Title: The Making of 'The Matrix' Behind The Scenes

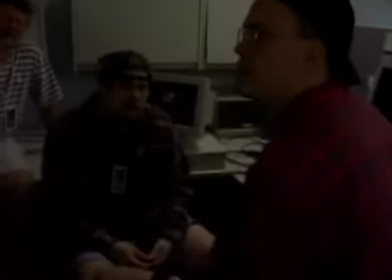[43:15]
We figured a lot out, working with each other, and how are we gonna make this picture?
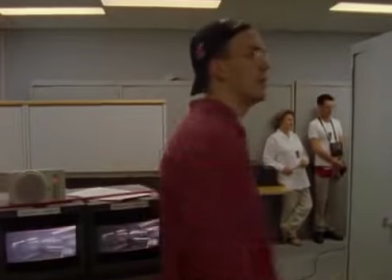[43:23]
Done it. Perfect. Tap in.
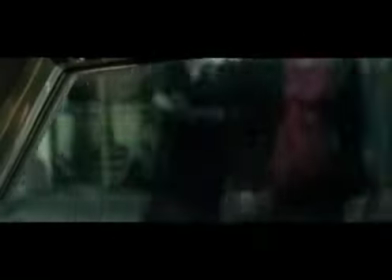[43:31]
Keanu's first trip back to the Matrix. This is Keanu. Once the veil has been lifted from his eyes, the first time back in the Matrix.
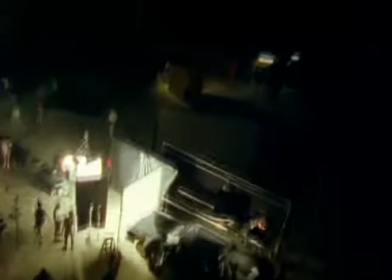[43:39]
That's his trip in that car through Chinatown. Then I go for the jump and free my mind.
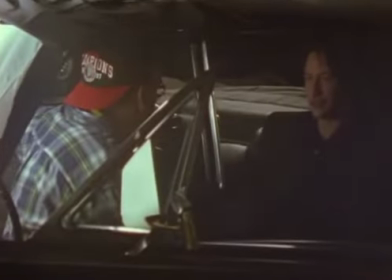[43:46]
I mean, I've tried to free my mind and I go for the jump. I learn I can die.
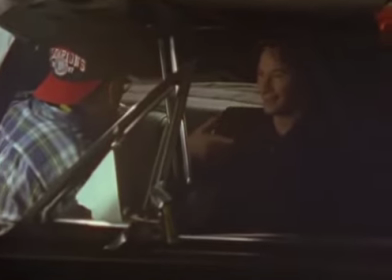[43:52]
And then I learn I can die in the neb. And then I find out that I'm not even the one.
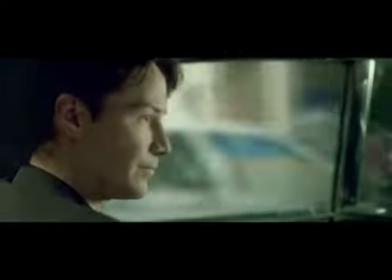[43:58]
The thing that used to convince him before he was told the truth, it now looks remarkably fake. So green screen is too sophisticated a technique. We can make it look real. So I wanted to use something as fake as Hitchcock's old rear screen projection, the same way, you know, Cary Grant looks fake driving down
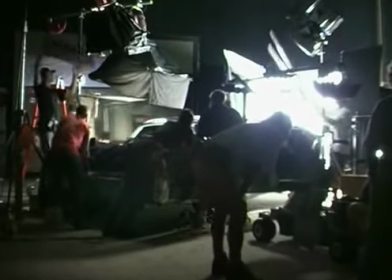[44:19]
the street in North by Northwest. They got a pretty cool quality out of it. I mean, it's an unusual thing to do these days, true, but the colors were nice and saturated, and the sort of defocused nature of it made it very dreamy.
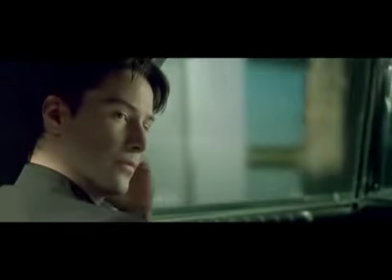[44:34]
Well, that was the first day I got to work with Mr. Fishburne, so that was cool. Unbelievable.
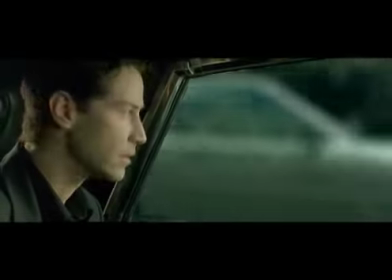[44:43]
But you know what I loved about that scene, it was great, was that even with the knowledge that what his life was, this kind of simulation,
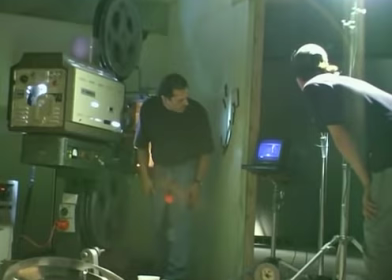[44:54]
was that he's still fascinated by the technology of what the Matrix is.
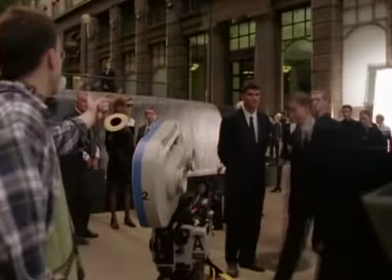[45:10]
Thank you.
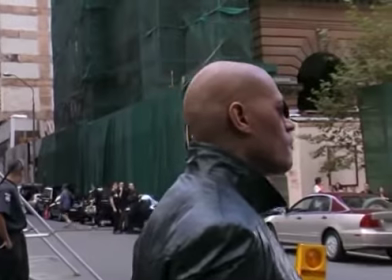[45:16]
Well, Lawrence is perfect for his part because he has like a regal kind of bearing. We dressed him very formally because he is a formal character.
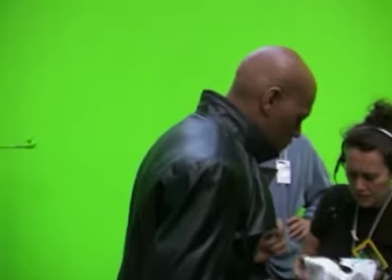[45:26]
He's like the guide through the world. Mmm, oh, nice.
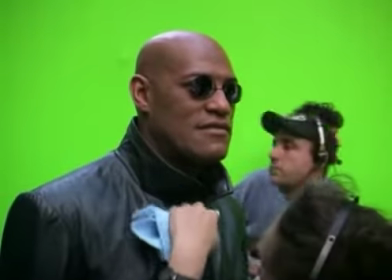[45:32]
G'day. Here we are in Oz. And I've one question.
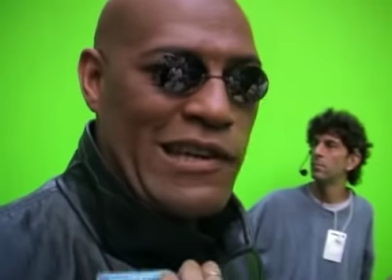[45:39]
Where's Skippy?
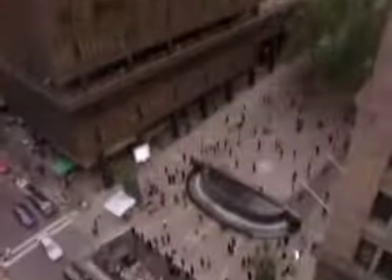[45:45]
So we decided to include that in the scene near the fountain to continue that idea of the Matrix was glitching.
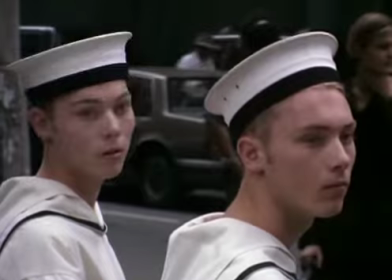[45:53]
So we cast a lot of twins and triplets as where we could and then costumed them identically. And I don't know if many people would notice it, but we thought it was a good idea. Okay. You want to put some twins in this?
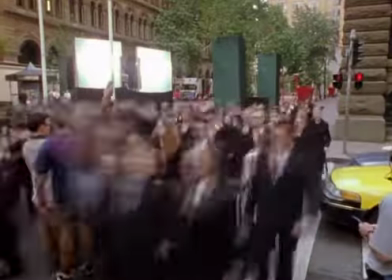[46:05]
I've got twins over there. I mean, how many twins do you want in here? Could you pull a few, couple nuns, like right to the second row?
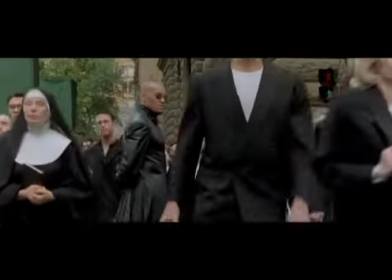[46:14] The Matrix is a system, Neo.
Monday.
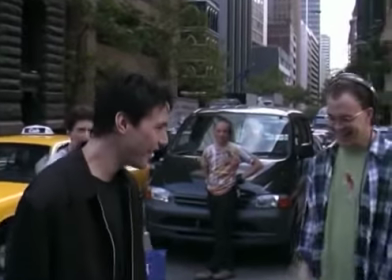[46:19]
Hey! Monday, I will no longer just be a computer nerd.
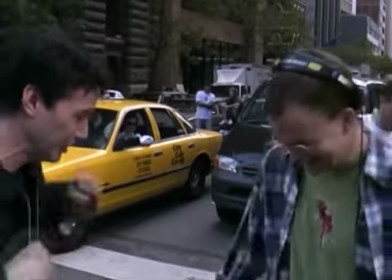[46:24]
I will be a superhero. I can fly. Stop it.
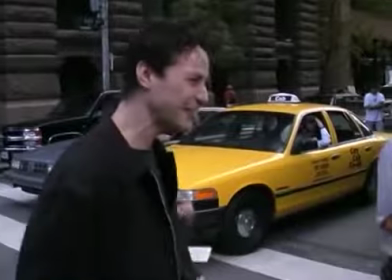[46:30]
Stop. Go.
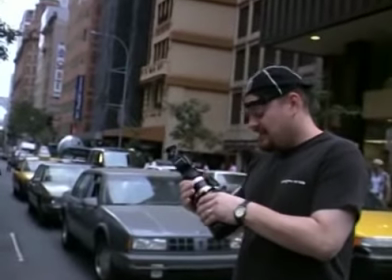[46:35]
They agree on everything. How does that tell you what I think of your idea?
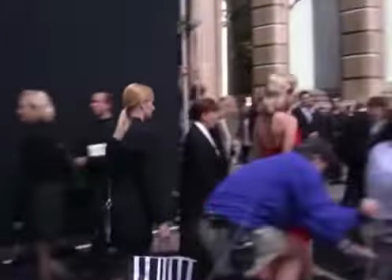[46:41] Are you listening to me, Neo? Were you watching The Woman in Red?
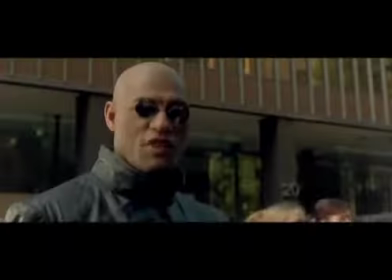[46:49] Look again.
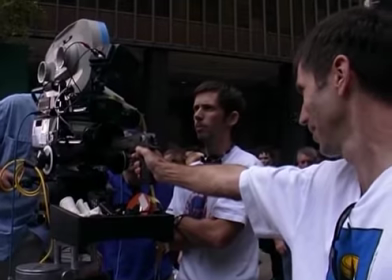[46:54]
It's hard to hold this damn gun. It's like holding a brick.
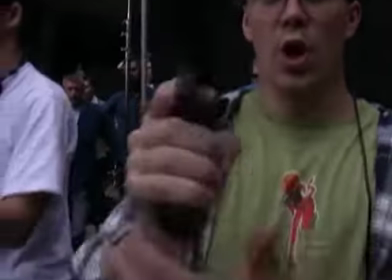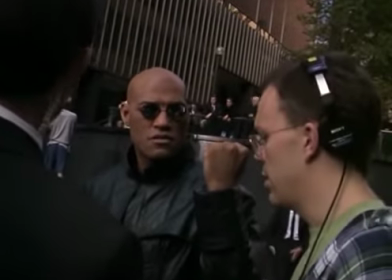[47:05]
So you liked this better than anything? Or just or nothing?
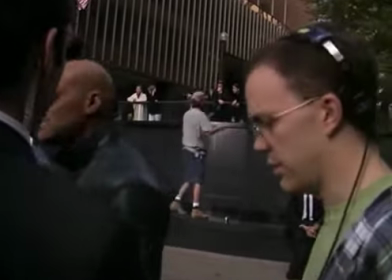[47:10]
Freeze it. Just freeze it. We'll try it clean and naked. Clean and naked. Freeze it.
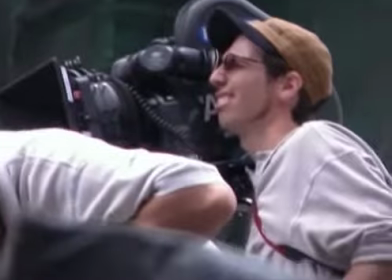[47:18]
We're establishing everybody in these shots? Yeah, the order of events is we're going to shoot the background with nobody in it whatsoever.